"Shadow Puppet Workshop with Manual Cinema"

So once you've drawn your puppets or cut them out of magazines or image search them and cut out images that you printed out, the next thing to do is to cut them out and assemble them.
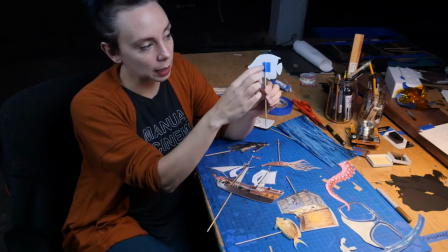(20:40)
For us, I'm using blue tape to stick my sticks onto the puppets.
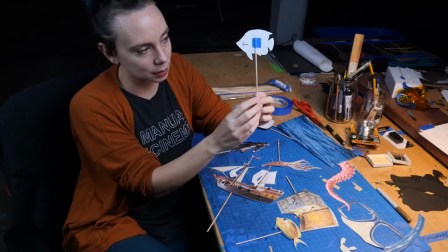(20:46)
And I make the stick long enough so that my hand isn't near the puppet. These sticks we found in the grocery store.
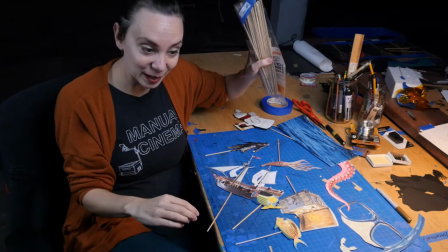(20:53)
I think that they're used for barbecue. They come in these kind of packs. But if you don't want to use sticks, you can also use straws.
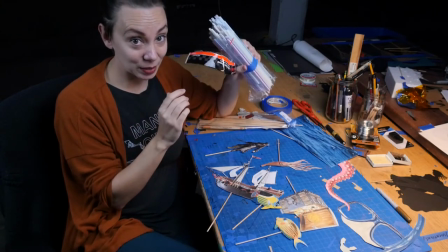(21:01)
This is something else you might be able to find in your kitchen. And you can tape your puppets to this and use this to manipulate your puppets on the camera. Now that we have all of our puppets assembled, the next thing to do is to gather them to open our program, either Zoom or Google Hangout, and move them around in front of the computer. Let's go do it. So now that we've made our puppets, it's time to stage our puppet show. The first thing I did was open up my computer and open up the Zoom program. Then I set up my computer on top of these boxes on top of the table. That's because I want the computer camera to be high enough that
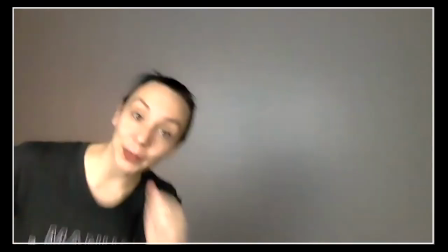(21:38)
I can move all around and run around and act inside of it. If you put it on your table, it might be too low. The first thing you want to do is to check out your puppets on the camera and see what they look like.
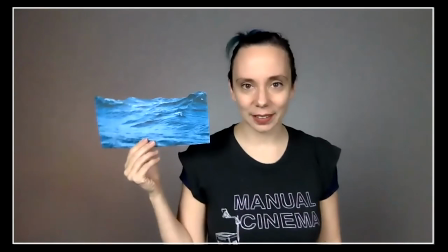(21:53)
For instance, this is my ocean puppet. So when I hold it out here with me, I'm about 5 or 6 feet from my camera,
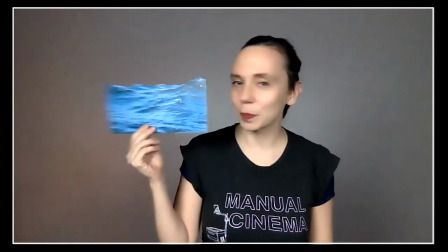(22:00)
it just looks like a picture printed on a piece of paper.
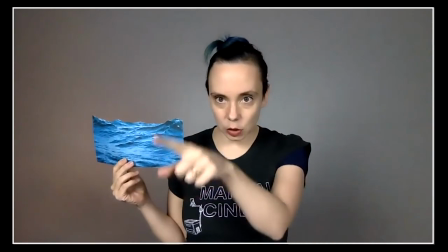(22:04)
So what I want to do as a puppeteer is I want to look at the screen below where I've got my image that the Zoom program is showing to me,
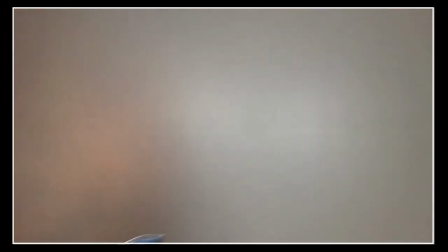(22:13)
and I want to use that to look at my puppet and see where it wants to be.
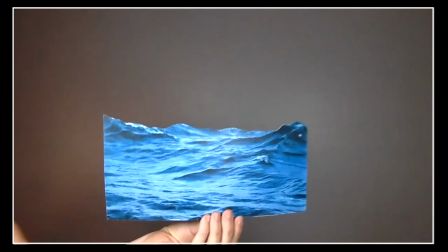(22:19)
So still too far away, still too far away.
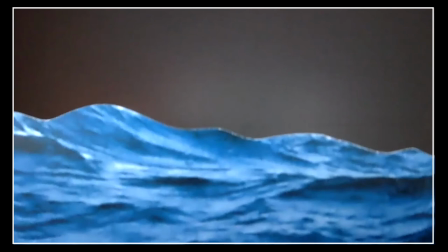(22:21)
Here, it fills the whole frame, and I can animate it so it looks like an ocean. In addition to making your puppets fit on screen, thinking about how far from the camera is important for storytelling as well. Remember in shadow when we talked about close-up, medium, and far shots? You want to do the same thing for Zoom puppetry.
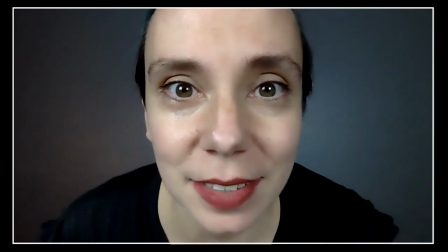(22:50)
So if I'm close to the lens, I'm in a close-up, and this is good for seeing detail or a reaction shot.
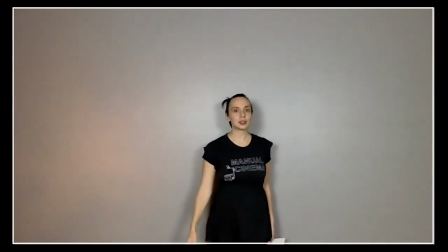(22:57)
If I come all the way back here, you can see a lot of the space around me. This is good for seeing bigger actions or the character inside the environment.
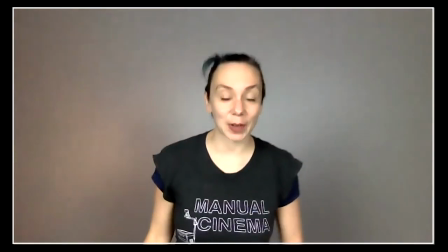(23:06)
And then anywhere in between is a medium shot. And medium shots are great for characters meeting each other.
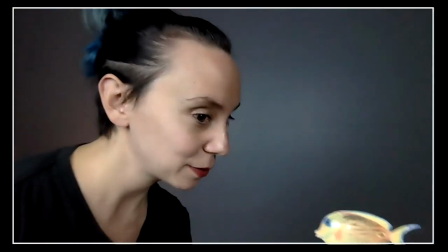(23:13)
For example, I have my fish here, who I can interact with in this medium shot. In addition to close-up, medium, and far shots, another important thing to think about when making your Zoom puppet show is transitions, or the storytelling that happens by moving from one image to the next. In movies, when they're creating the final cut, they're cutting together different shots. So they stop and start the camera, and then they stitch that all together in an editing program. But when we're making a Zoom puppet show, the camera is rolling the whole time. And like a piece of theater, we need to go from beginning to middle to end, all in one take. So what I want to do is I can use the puppets to help me transition from one place to another, or one point in the story to another.
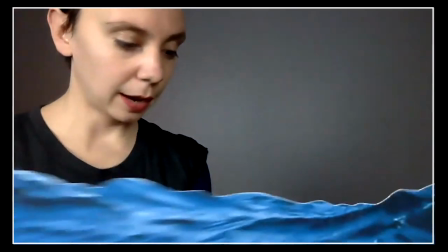(24:07)
For instance, I can take my sea puppet and say that we're on top of the sea,
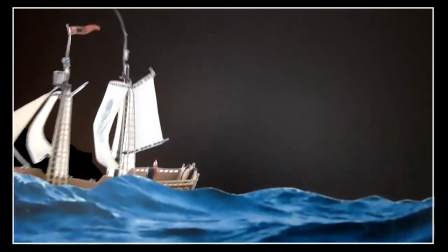(24:15)
right, where we might be seeing our ship. But then I want to transition to seeing a fish underneath the sea.
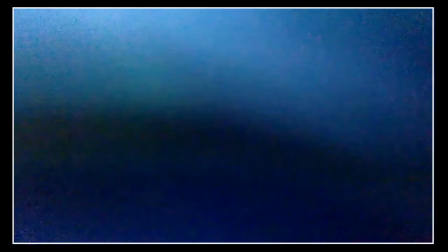(24:24)
So I could use the puppet to block the camera, we can fly underneath the sea, and then I can bring in my fish.